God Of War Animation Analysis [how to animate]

Do you want to make awesome God of War style animations like this?
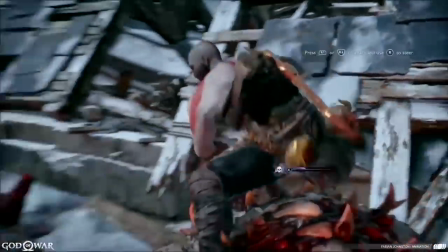And like this?
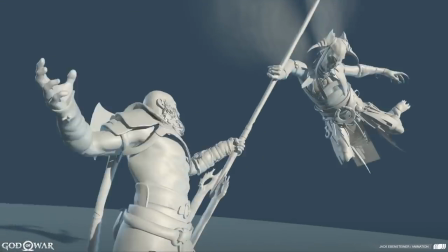Watch this animation analysis to discover how. Coming right up.
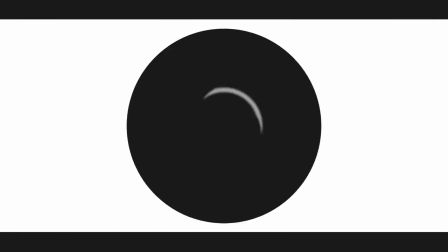Hey, what's up, animators? Rusty here from Rusty Animator. And in this channel, we create weekly videos that teach you how to animate at a higher level so that you can quickly reach your dream job in movies or games without massive college debt. Here, you'll find a mix of how-to videos, guides, tutorials, and live events just like this one. So if you're new here and you're an animator, consider subscribing. This particular video is a replay of a live animation analysis of God of War that I did with students and members of the Rusty Animator Facebook community. You can learn so much in terms of creating powerful body mechanics all the way down to how to construct killer demo reel shots.
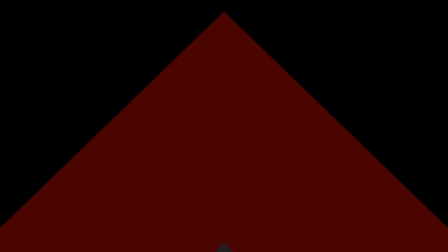(1:12)
So let's jump right in. You're going to take away so much from this. So with that, I'm going to share my screen and we'll start digging in.
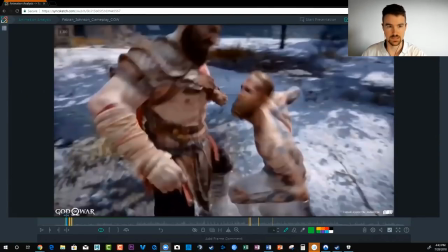(1:20)
Right now, I've got my iPad set up here so I can do draw overs and kind of scrub through all of this. We're first looking at Fabian Johnson's gameplay reel, and it's pretty sweet.
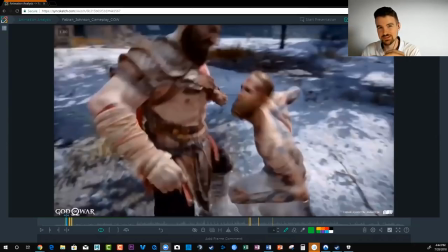(1:33)
With all of these reels and all of the cool animations that are in them, I think all of you guys will agree that God of War is pretty amazing. So, you know, we're looking at the stuff we could probably take all day.
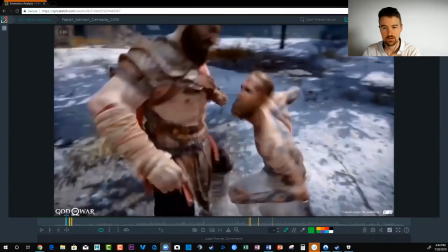(1:45)
but i'm going to focus on just three topics to keep this kind of within an hour and to keep it practical for you so we're going to focus on powerful body mechanics in game cinematics and game cycles with all of it we're going to be going through body mechanics but at first i'll
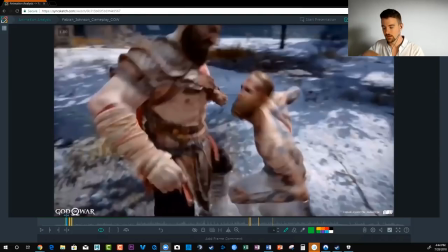(2:02)
be pointing out more of that and then i'll point out more of how you can create a cinematic or the workflow challenges of working on a cycle something like that so
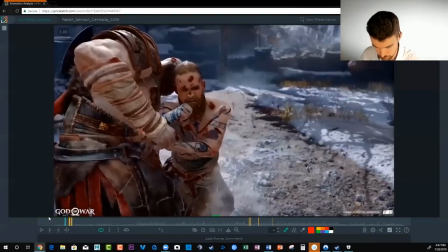(2:11)
let's get started here so what we can see here is we got a punch combination there's the wind up hit wind up
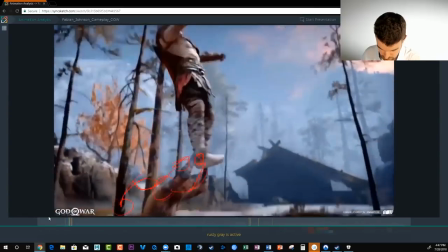(2:19)
hit and then slam to the ground right so let's talk about all of this because this is pretty
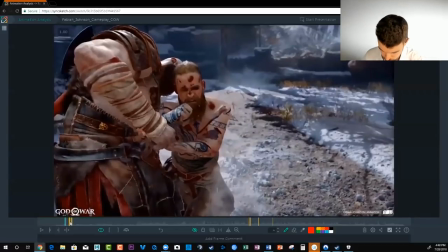(2:27)
sweet going from a going from this squashed position here
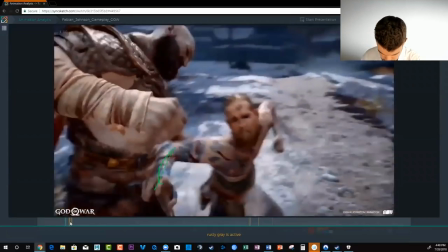(2:38)
into opening up. You know, it's a compressed feeling to an extension. We get this nice line of action through the arms. He's still kind of keeping on target. The chest is rotating back to let that, you know, to move that arm into place and give that some power.
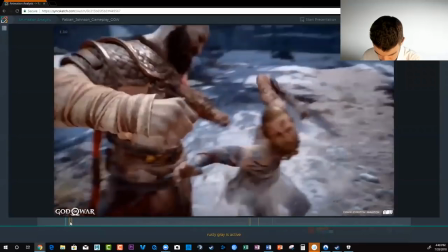(2:58)
So this is pretty awesome.
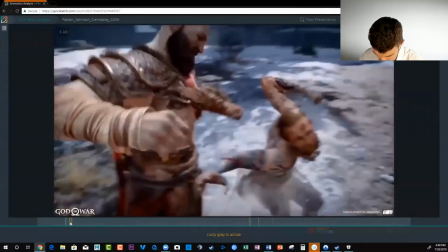(3:03)
We clearly see, soloic-wise, you know, what's about to happen.
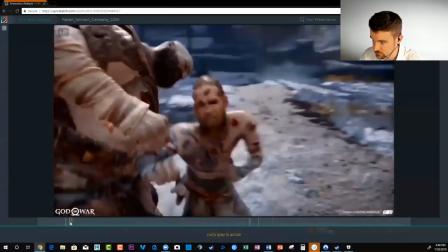(3:10)
We know that there's a punch coming, right, because we're getting all these frames of watching it.
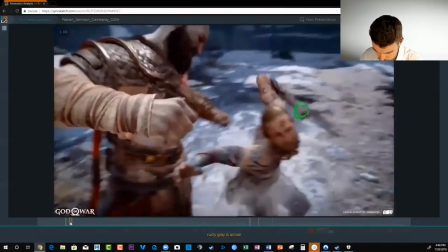(3:15)
And it feels good because we're, you know, we're looking at this arm, and it's taking its time.
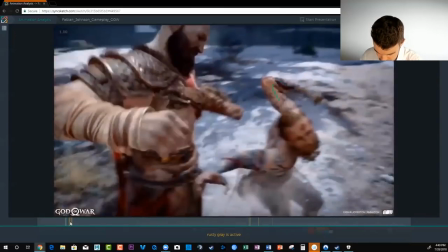(3:20)
The anticipation is tightened up together. We really feel there's a build of energy through here. I mean, look at this crazy pose here. you know these arms are really curving out through there and then you know we
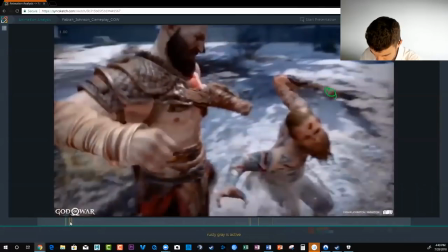(3:40)
get this nice arc through here with the arm just hand if you're just looking at the hand and then as it starts to come forward the spacing starts to get more dramatic right
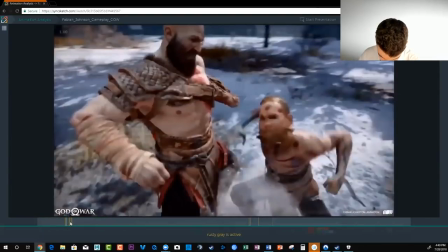(3:52)
right spacing's coming forward getting this nice twist through the body I'm going to tell you more about that in a second.
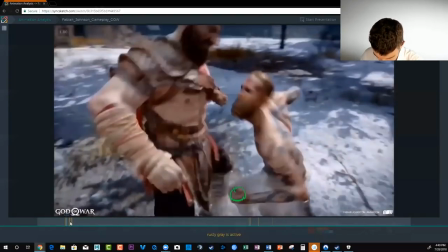(3:59)
And then spacing's getting bigger and bigger and bigger the whole way through. Silhouette's still clear with the arms.